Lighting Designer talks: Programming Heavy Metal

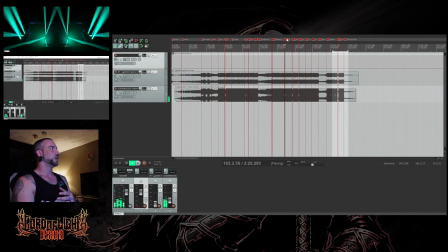And I can jump, while playback is going, I can jump pretty much anywhere, and the song will follow. So
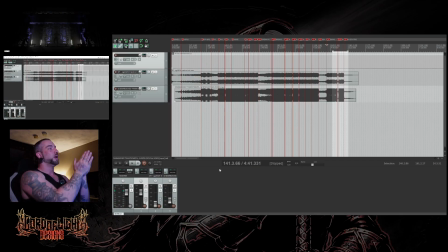it's a very, very helpful tool to go through and map everything out before you even start, generating ideas or putting stuff down on your timelines. This is probably the most crucial part of everything before you even get started, and it just like sets the tone for your entire workflow.
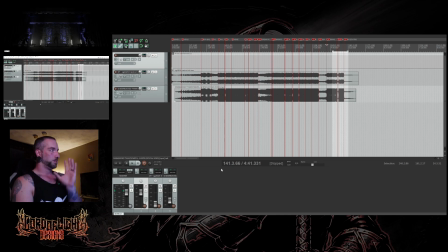So that being said, that's one of the biggest things to me, is to make sure that I am mapped out correctly. So now this brings me to, like, I'm going to start getting into the song a little bit, and maybe a little bit of what I actually do for programming and my kind of go-to things.
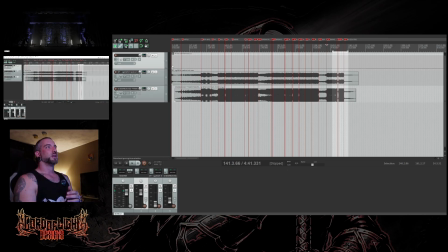So we're going to take a listen to the beginning of the song. We're going to start at where the actual intro starts to kick in, and where it goes into the next couple of sections. And I'll kind of talk about what I want to get into,
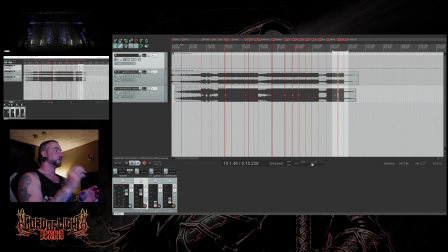and what I want to talk about as far as adding these specific elements into what you program. So let's take a listen.
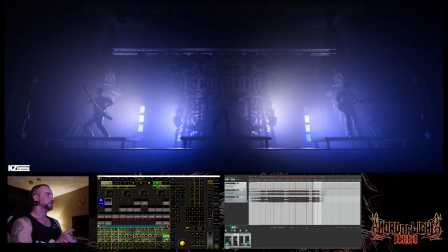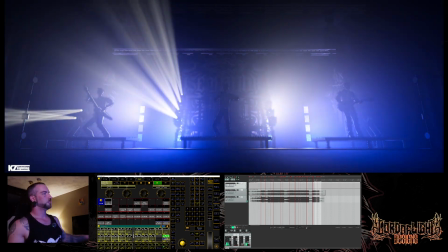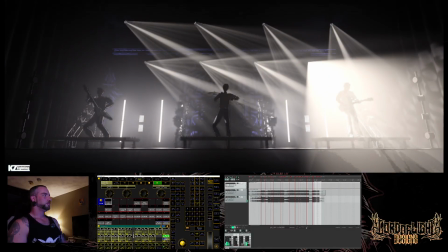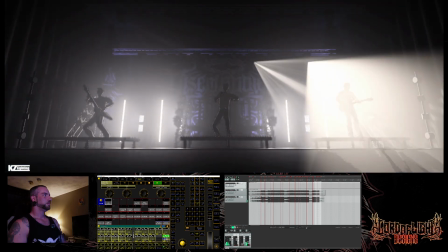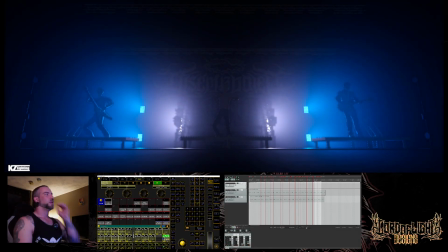Okay. So what are we looking at here?
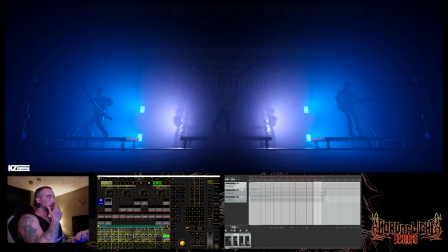So what we're looking at is the intro, very slow section where I just wanted to give like a little tease of what the floor package can do.
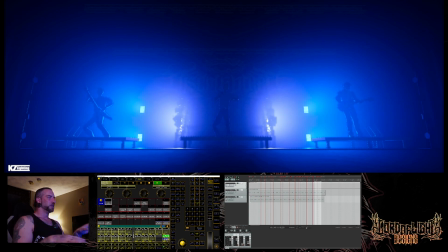So we got some slow movement, some slow color change, some slow,
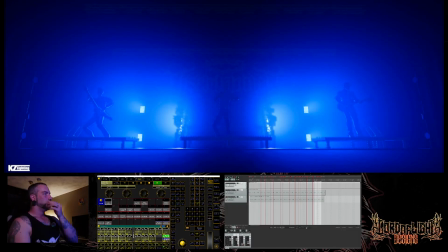dimmer fades, and then it kind of kicks into that very leady melodic section there,
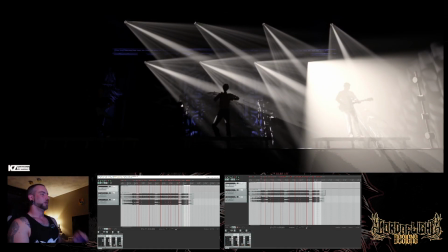where we're looking at some actual key lighting. This is what I really like to harp on, because I think it gets overlooked in a way. A lot of us live guys are very used to,
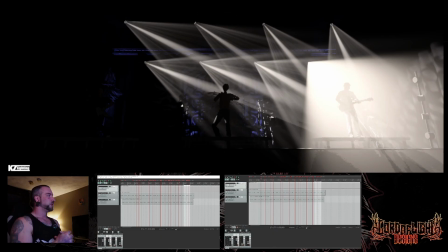metal bands being very particular and saying, hey, don't put the front wash on us at all. We just want to be silhouetted, which, fine, I understand. It's a very specific kind of aesthetic that is, very specific to the metal community and metal music.
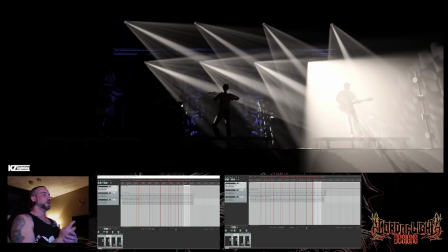So I think because of that, we almost let key lighting be a secondary thought, right? But there are a ton of ways to do this effectively that create a lot of drama. And this, in my opinion, is one of them.
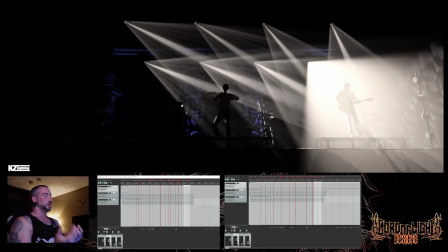What I did with this section is I kind of created an A-B feel, because the music is doing kind of an A-B type of thing, right? You hear the melody, and then you hear kind of a blasty section that contrasts that.